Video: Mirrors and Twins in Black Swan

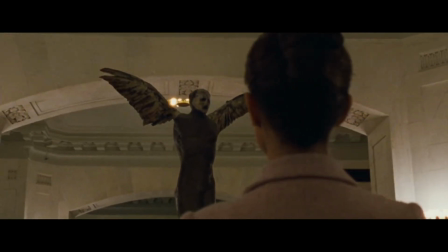There were a lot of things that went over my head the first time I watched Black Swan. It was a few years before I saw it again.
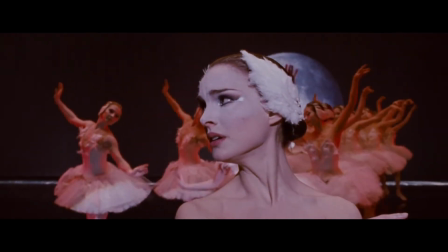Between viewings, the film's impact stayed with me. I remembered certain obvious things like Nina's constant injuries, her psychotic spiral, and her final struggle.
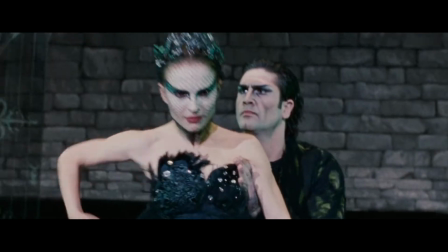I also held on to the beautiful visuals such as the dancing, the elaborate makeup, and the exquisite acting.
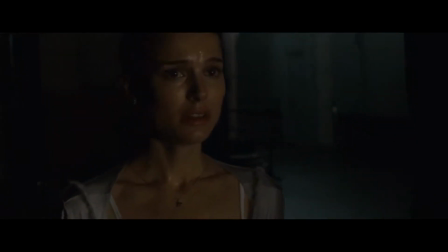Since purchasing the film, I've watched it many more times and finally appreciate how, although each scene appears stark and spare,
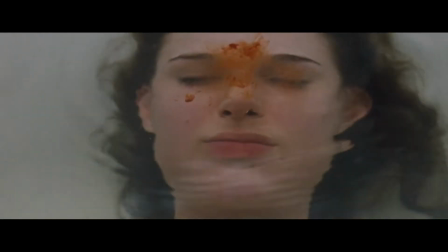each prop, costume, and set design choice holds meaning, creating a densely layered work of art that serves as a masterclass in filmmaking.
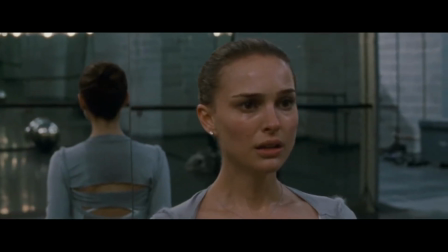I have an essay on the colors used in the film, but this essay will be about the use and symbolism of mirrors and twin imagery.
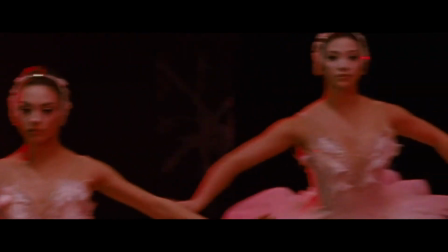On first watch, I thought the film was simply about a dancer who develops a delusion that she's being replaced by either a doppelganger or by another dancer.
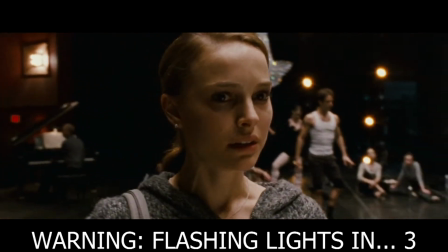That premise alone doesn't sound particularly interesting, does it? It almost sounds boring, but what makes the film truly compelling to watch is the way doubles are sneakily placed like Easter eggs throughout the scenes.
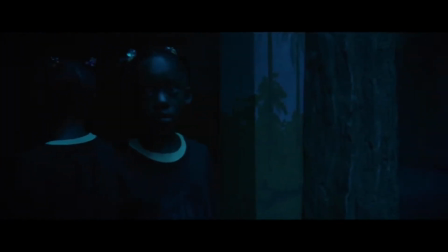Jordan Peele's Us does this too, and I love that film, but that's a video for another time. Well, maybe not, since I think just about every YouTuber has made a video about Jordan Peele's films.
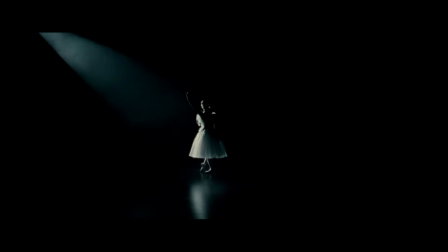Let's look at the first shot. The film begins with a blackout, then a fade-in of Nina dressed as Odette alone on a completely dark stage.
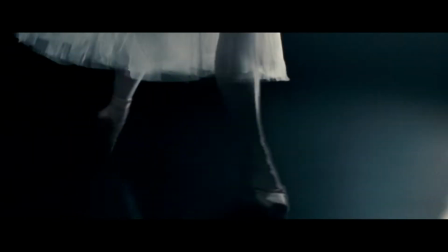Right away we see that the floor serves as a type of mirror. Nearly all the floors in the film are black, but this dream sequence features a mirror-like floor.
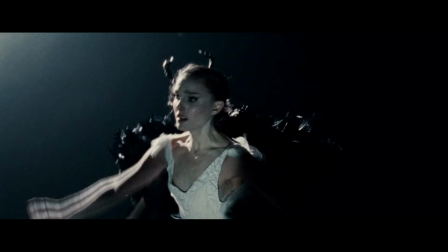Generally, it's best to avoid mirror shine textures on the stage, but this is a dream sequence with metaphorical overtones.
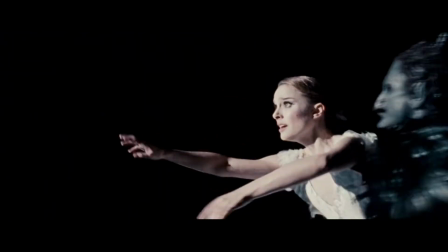Nina herself is in the bright white spotlight in a pure white gown, and her reflection is part of the black floor.
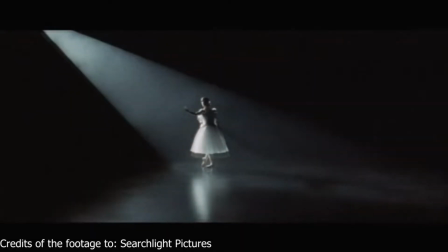Already, she is mirrored by the darkness. Fun fact, the floor had to be digitally smoothed out to make it look mirror-like.
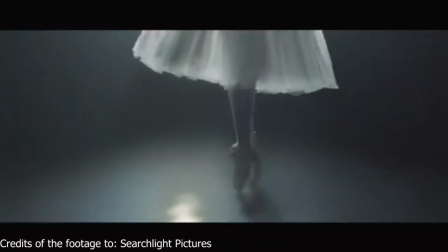Anyone who's been on a stage will tell you how scratched up and ugly the stage floor really is. The first actual mirror we see is when she's warming up before breakfast.
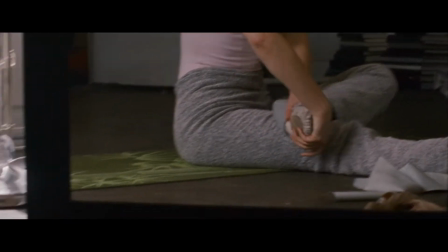Large mirrors like this one dominate many scenes. I'm not a filmmaker, but I've been in lots of plays, and as I said before,
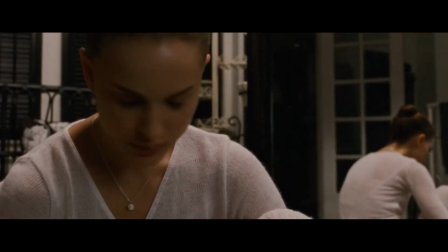mirrors and other super shiny reflective surfaces are generally avoided because they may reflect towards the audience and play havoc with the lighting.
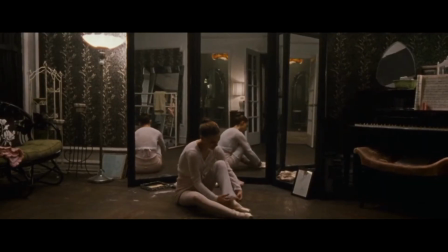I don't know for certain if the same goes for film sets, but I imagine it's probably the same rules for the same reasons.
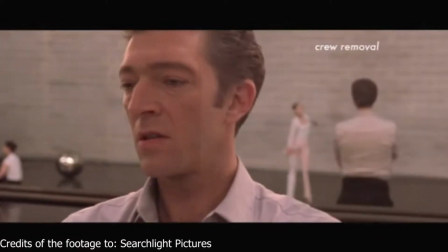At the very least, you'd have to find creative ways to hide or digitally erase cameras and crew members, and this is done a lot for Black Swan.
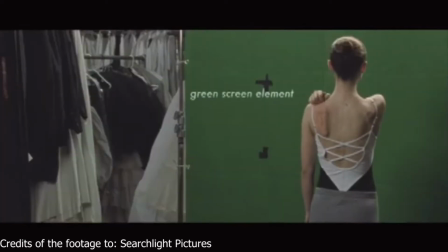It definitely adds time and expense to making the film, so the inclusion of mirrors had to have been a deliberate choice in each scene.
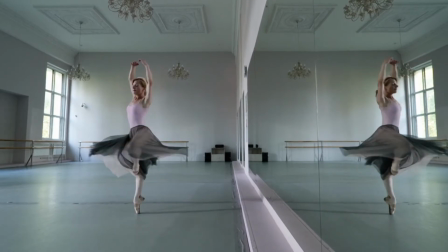Dancers require mirrors in practice studios to keep an eye on their form,
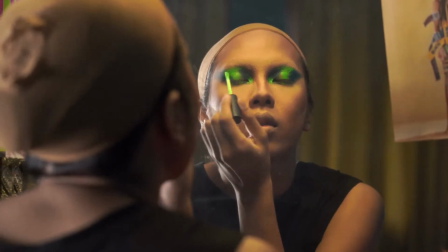and obviously mirrors are important in dressing rooms for applying makeup and checking their costumes before they go on stage.
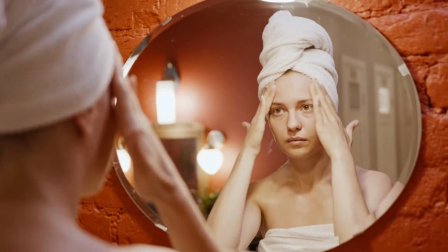Everyone has mirrors in their bathrooms for the same reasons, so it's not necessarily groundbreaking that mirrors would be seen in these rooms in this film.
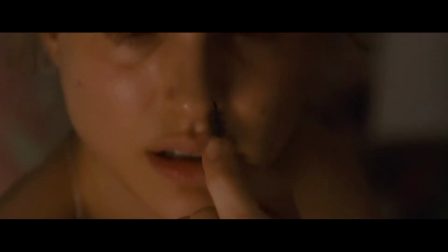What's astounding is the number of times that mirrors are integrated into the actual scene.
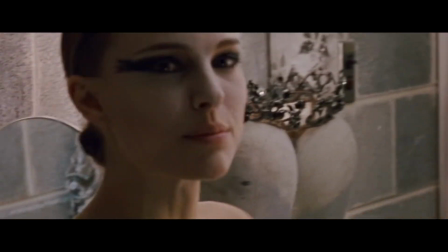Mirrors are employed so frequently in the film that it's easy to not even notice them. They are more than just props or set dressing.
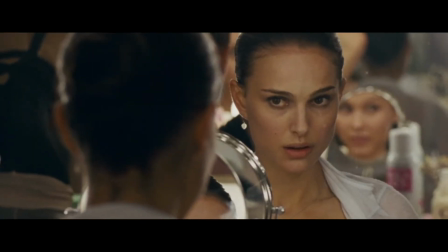Nina is constantly checking herself in mirrors, and characters have whole conversations in which their eyes only meet in the mirror.
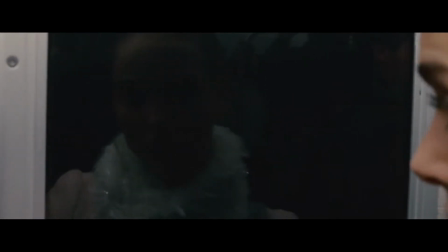The first less obvious use of a mirror is when Nina is on the train. There are several scenes of her like this in which she is gazing at her reflection in the window.
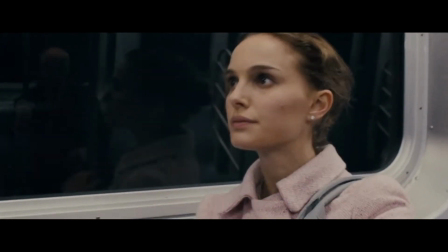If you've ever taken a train at night or one that goes through a tunnel, you've probably noticed the creepy way that the windows are reflective but still dark. It's hard to see the details of your own face in a train window because they get lost in the darkness. She spies Lily in the distance in another compartment. She bears a passing resemblance to Nina.
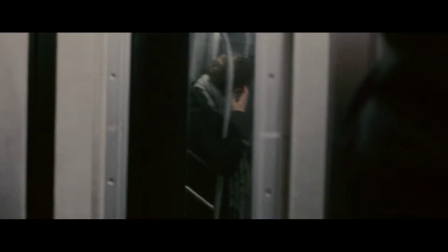The scene shows how Nina is already beginning to peer at her Black Swan alter ego before she meets Lily.
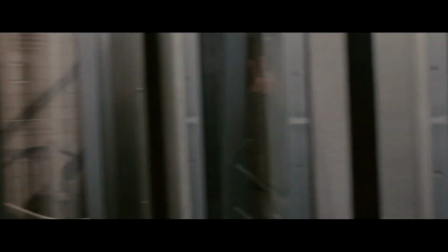This is a subtle hint telling us that Lily isn't the Black Swan that Nina needs to confront, but rather the Black Swan within herself.
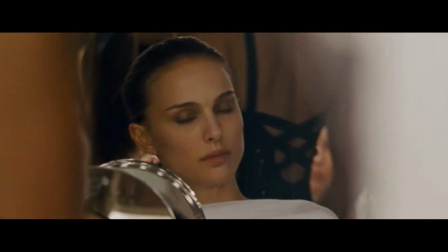The scene in the group dressing room takes place completely within mirrors. All the dancers have their backs to one another.
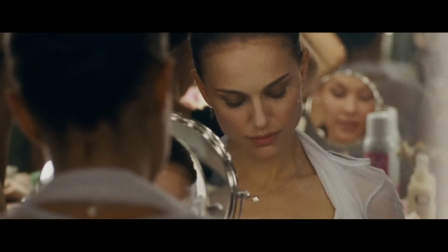They gossip about Beth without looking at one another directly, only looking at themselves or each other in a mirror.
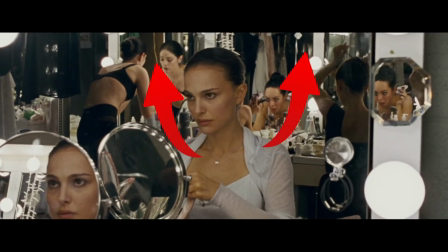And there are tons of mirrors in this scene. Obviously, there's the huge ones above the vanities, but there's also the little circular ones on the vanities.
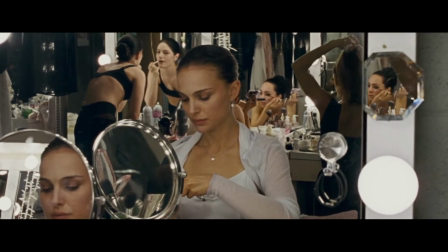I said in my video essay about the colors of the film that Beth is an older, unhappy Black Swan version of Nina.
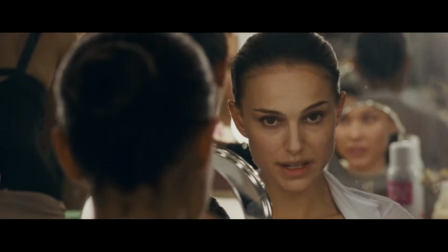Nina sees herself in Beth.